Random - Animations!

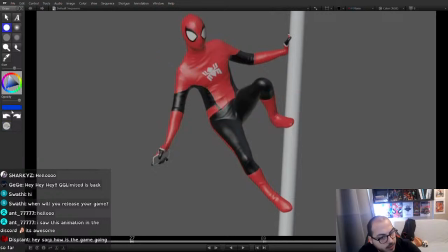[20:38]
But I think I would have his torso facing the other way, so then it would look something a bit more like that. So this would actually help you raise the phone up more.
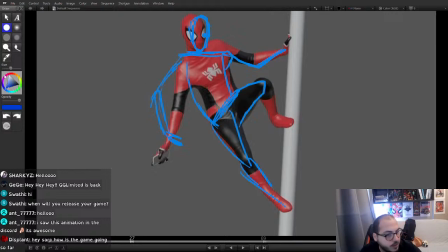[21:00]
I think this is what I would do. I would basically try to communicate. This is left side up, this is left side down, and then you have a nice spine arc here. These movements here, when you're just moving the hand like that,
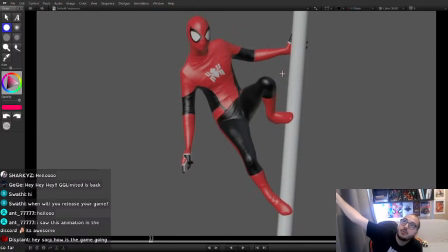[21:17]
if you're actually holding to like a building like this and hanging from the sides, the second you let go of your hand, you're gonna like immediately fall. So it's not that easy to just like readjust your hand while it's holding all of your upper torso.
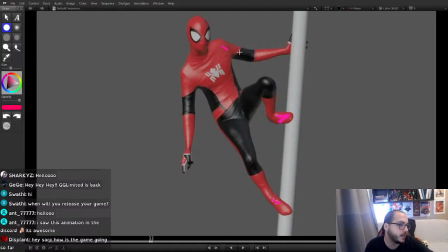[21:32]
I know like Spider-Man's feet stick and he can basically not have this thing holding and still stand still, but if you wanna make your animation look like nicer and grounded, you can like use those opportunities to connect things
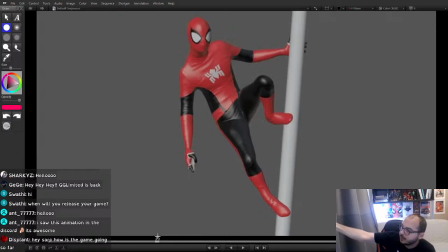[21:46]
physically to the space. So if you have your hand connecting there, you can't really just like smoothly go like, oh, I just like move my hand like this. You kind of have to do it like that. Like you have to just imagine the second you let go, you're gonna like start folding, so you have to immediately grab it back and pull yourself, and then you would have a bit of like a body motion every time you're like adjusting your hands.
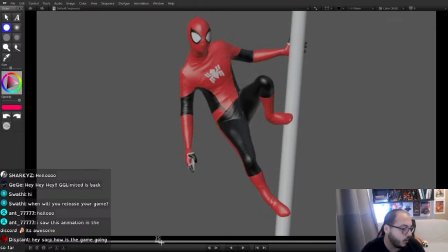[22:05]
Or don't adjust your hand at all, would be the options that I say. Here you're doing like a little whipping motion, and I think there's something wrong with your rig because this feels very long.
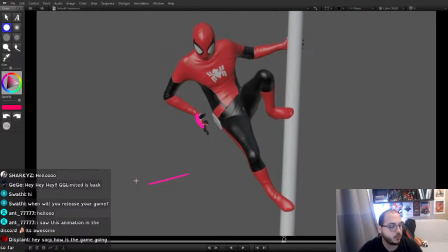[22:18]
Like the top part of our hand needs to feel like quite flat, but so like you can do poses like that. I'm doing like a little twip pose right now. That's the thumb I'm drawing now. But in yours, it feels like there's a little like a weird bump on this all the time.
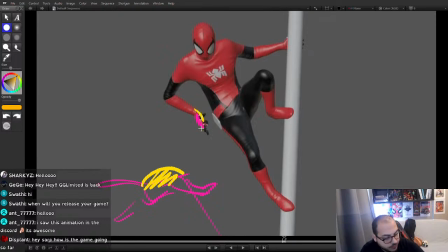[22:36]
It might be like a skinning issue. And where you bent from is a bit weird as well. Again, I don't know if you rigged this yourself or you got a rig, but I'll just focus on the animation side of it. And this is again creating that like stacking issue.
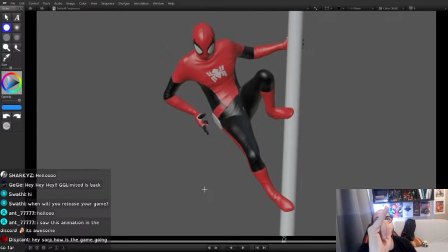[22:55]
You're basically doing like a whipping pose like that, and this is really hard to tell what it is actually doing. Where if you just showed this, I would be like, all right, this is definitely a Spider-Man whip. So you can just do it like that, you know, just put the fingers here,
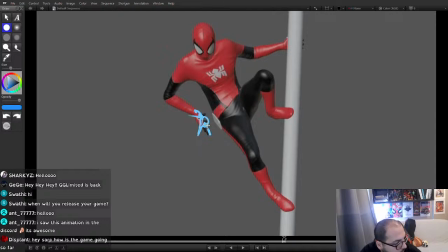[23:10]
show me the thumb over there, so then that's like a lot clearer pose for me to see what's going on, rather than this where like these are all like stacking. Again, if I paint over it, I can't really tell what this pose is, where I can easily tell what this pose is.
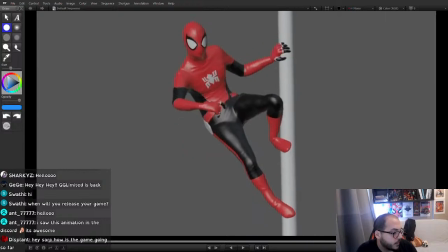[23:30]
Yeah, I think that's enough for now. We can talk about like some impact stuff in the future here, or like when the web connects and it pulls, there isn't any connection to it. It's like he just like does this and there isn't any
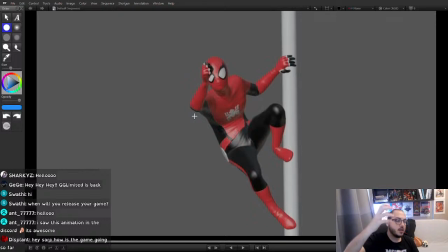[23:48]
kind of thing, like there isn't a difference in how he's moving his hand. He's just like making a perfect arc, who happens to like whip in the middle and hold in the middle, but he's not really going like holding something and pulling it. It's just like his hand in complete motion all the time.
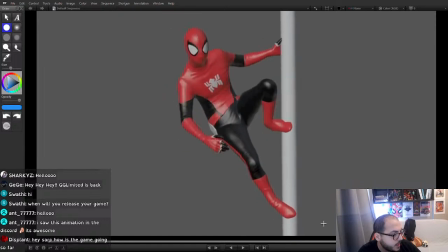[24:04]
But yeah, I think for you, I would like focus on posing more. You could try looking at some live drawings to figure out like how to get like an aesthetic gesture line,
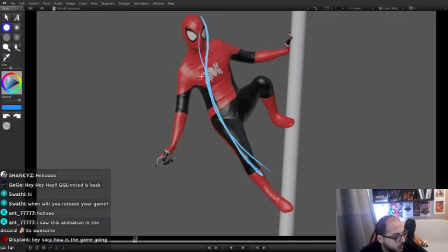[24:19]
like something that's a bit more like that. For example, I don't know if you drawing a little bit, even though like you don't have to be amazing at drawing. Drawing a little bit, just doing like gesture lines, sketchy lines, will help you a lot,
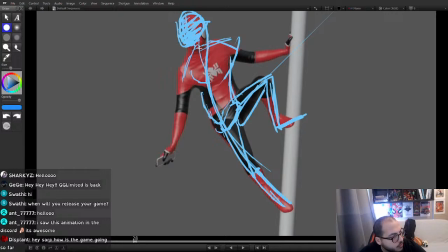[24:35]
figuring out like what pose is better, what pose can be improved, and for stuff like that. Yeah.